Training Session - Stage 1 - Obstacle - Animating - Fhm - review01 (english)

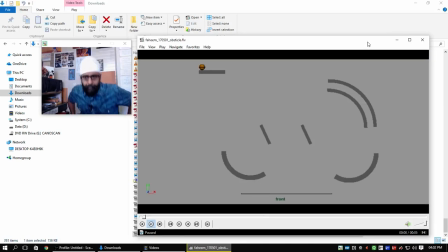[0:00]
All right, dear Fahim, let's review your submission, dear. Okay, so this is our first attempt in the software after planning. Okay, I've already had a look. Let me play it once again so that we see it together.
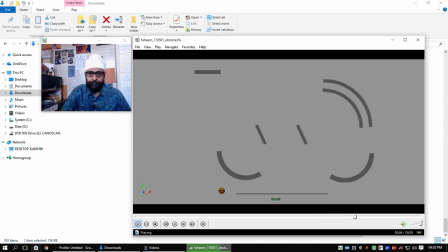All right, let me go it once again. All right. Okay, first I'm going to mention the things that I feel if I had a general look at the thing,
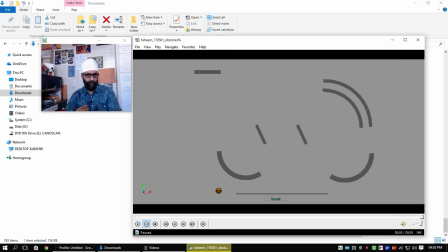[0:35]
general look at the animation, then we'll go into detail, right? So if we play it, the major things that strikes or that hits the eye, I'm going to mention that first.
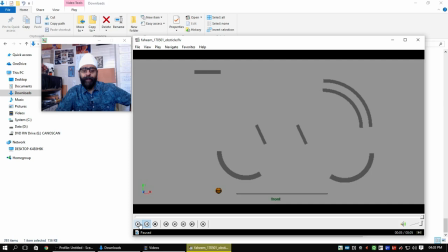[0:57]
Alright, the primary thing that normally freshers make the mistake is that if it's rolling on the table, the moment the table ends, the table finishes, people feel that the ball is going to stop and then fall vertically.
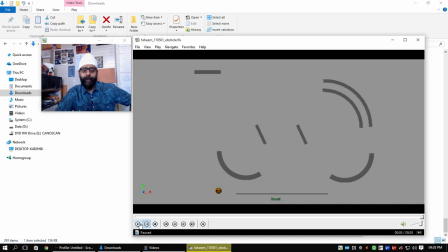[1:16]
That's what we are doing here. It's not like that. It's in momentum. So in X, it's not going to apply brake. It has to keep moving. So what's happening is Y
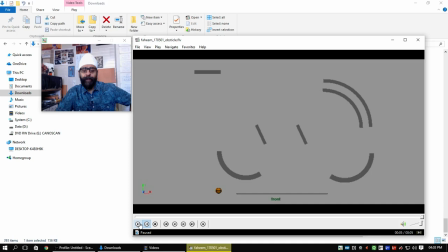[1:32]
is starting to move down, but X is not applying any brake. So it will not be like it's going here and it's going to stop where the table ends and then it's going to go vertical.
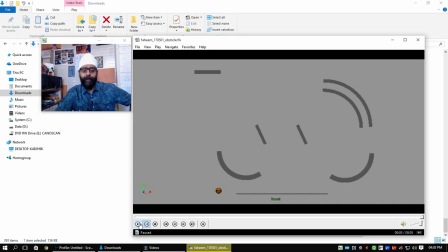[1:45]
No, it'll jump. So it'll go far from the edge, as if somebody's running, running, and at the edge one jumps down. So it doesn't go. In this review, I'm not going to use pen and I'm going to not be marking the things.
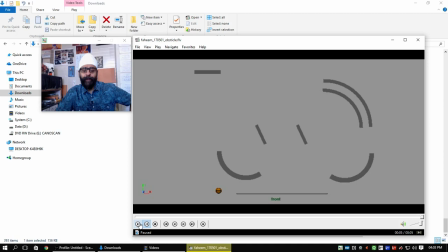[2:05]
I'll be doing that in the next review, and I hope you will be able to understand what I'm commenting on the video right away. So if it's moving like this, it's not going to apply brake.
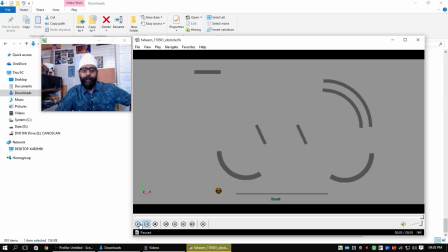[2:20]
You can see you are doing some slow in, so the spacing is getting closer here, which is not feasible. So it's going to keep moving and is going to jump out. So it's not going to stop and go down, it's going to jump out.
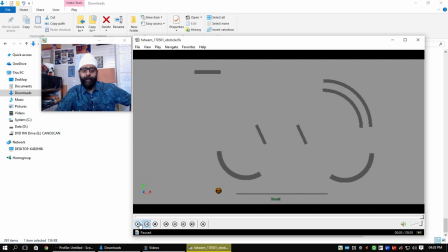[2:36]
It's going to make something like this, to do something like this. So if you want to make it enter here, so you should just put your plank somewhere here, so that it's moving, and then with that momentum it takes off from that plank and then shoots down.
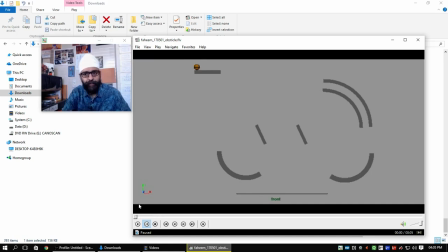[2:53]
The other thing that we discussed in the planning also, that in this exercise the recommendation is that the ball starts with its own energy, so with a squash and stretch as if it's alive. So we didn't do that. Maybe you didn't listen to that comment or you didn't understand,
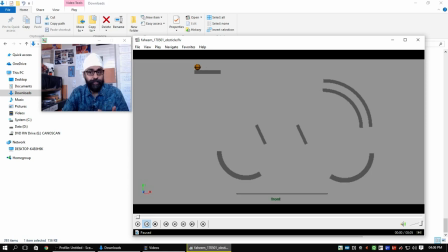[3:12]
or I might have given you an option that if you don't want to use that, you want to go away from that rule, then at least there should be some rhyme and reason for the ball to start moving. It's just moving without any reason,
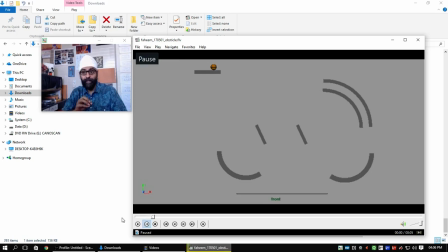[3:27]
and it's moving fairly quick, so it's not digestible, it's not convincing the audience. See? So the other thing was that maybe the plank is slanting and the ball is kept here and then starts rolling,
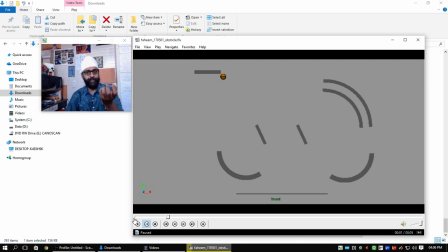[3:43]
but safer is to because we want to practice that stretch and squash thing also, so the start should be with a stretch and squash. So maybe it squashes and then jumps into the tub.
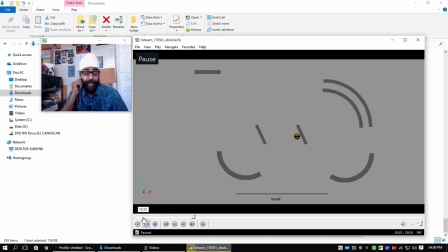[3:56]
All right, the other thing was that, as we discussed also, and it's mentioned in PDF also, that the time the ball takes to come from top to bottom,
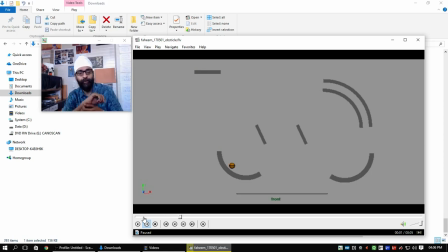[4:10]
this is the chance with an animator to define the size of the space. If it's the size is very small, maybe it's from a table, so it's going to reach down fairly quickly, so it's going to be very quick move.
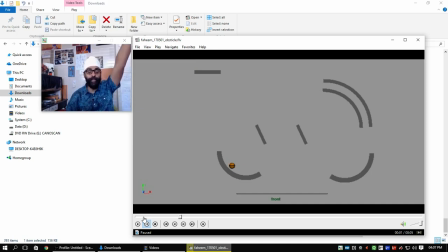[4:25]
If it's coming from a 4-story building, so it's going to take huge amount of time. Zoom. So we want to show something large, so we make it slow motioned, a monster or something.
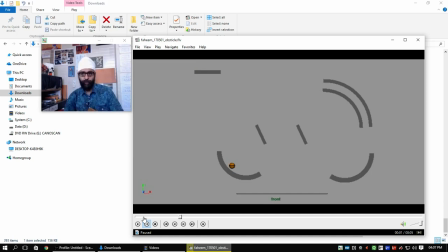[4:40]
We want to make it small rat, it's quick. So here is the chance for you to define, to tell the audience that how big it is. So the challenge here was that this is a basketball and this is 12 feet. So you have to convince that it's 12 feet.
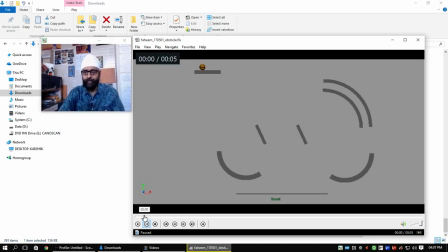[4:55]
It's coming from 12 feet. So I think maybe the timing can be slightly more. The time taken to reach here can be slightly more. It's giving me an impression.
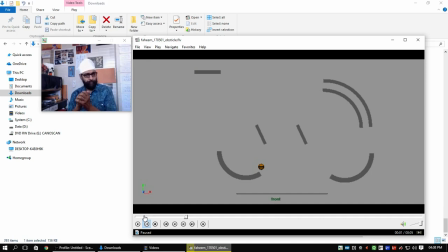[5:11]
You don't have to be very accurate and physics kind of calculation, but general senses should be convinced that this is this much space. It's 12 feet, like it's coming from our roof of a single story.
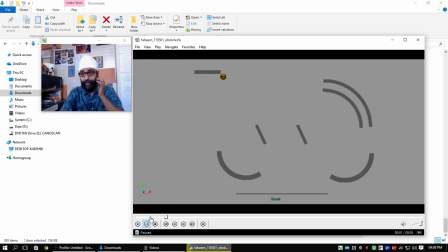[5:27]
Okay, otherwise I can see a good, I should tell you one thing, that looking at the first attempt after planning, this overall is very good. It needs, in any way it needs comments from mentor, but otherwise it's a very good attempt in the first go.
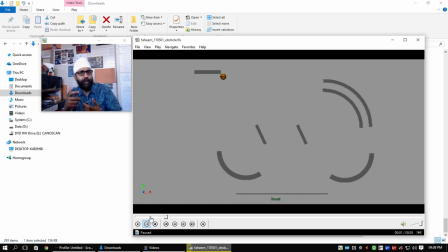[5:42]
So we are now going to the next stage where I'm going to give you comments and then you will reach the final stage. Here the slow out is fine. I'm not having any much problem in that.
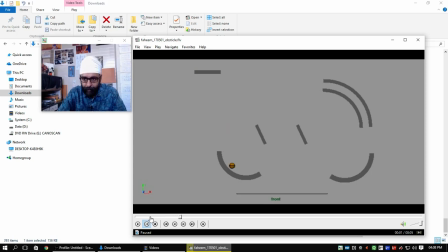[6:02]
After that, in the tub you have kept the spacing fairly equal. That is also okay. Only thing is the ball should be touching the tub here.
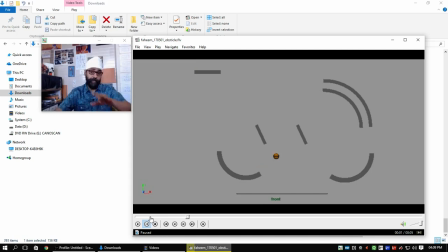[6:19]
Now after that, okay, let me not go into detail. I was telling you the overall impression. One was this thing that is hitting my eye first. The second thing is that the ball suddenly gains speed after this hit.
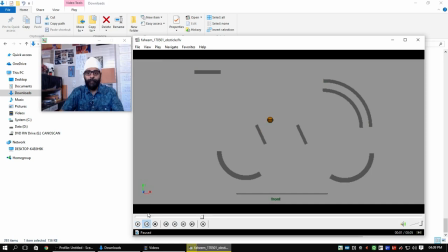[6:35]
After this hit, it looks like that it has suddenly gained speed out of something, nowhere, without any reason. That's something not digestible. Look at it again. See that.
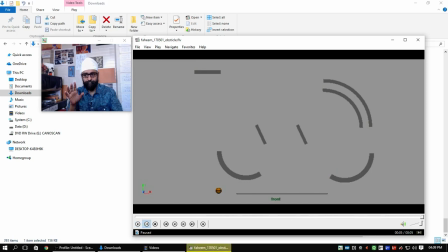These are the two major things. Now let's go into detail. All right. So here we had reached this point.
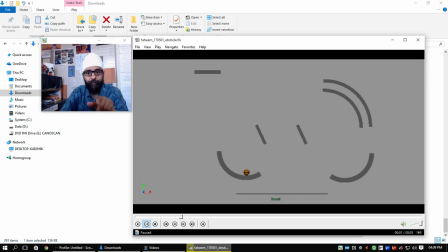[7:07]
After this, I see some zigzag in the path. I expect the path should be tracked. You know the techniques of tracking, arc tracking and all those things. So what we see here is, see, it has taken off, and after this,
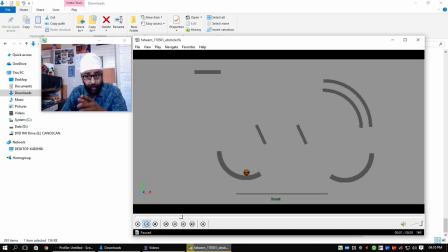[7:26]
another important thing, it seems to be gaining the spacing. Look at this spacing and look at this spacing. It cannot gain the speed. There cannot be acceleration against the gravity. So it shows that it has got some motor.
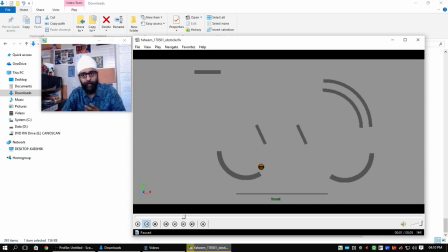[7:44]
It has got some, it's like a rocket or missile which is having some engine with which it's accelerating in the air. Otherwise, if this is the spacing here at the takeoff, next spacing cannot be more than this. It should be lesser than this because it's moving against the gravity.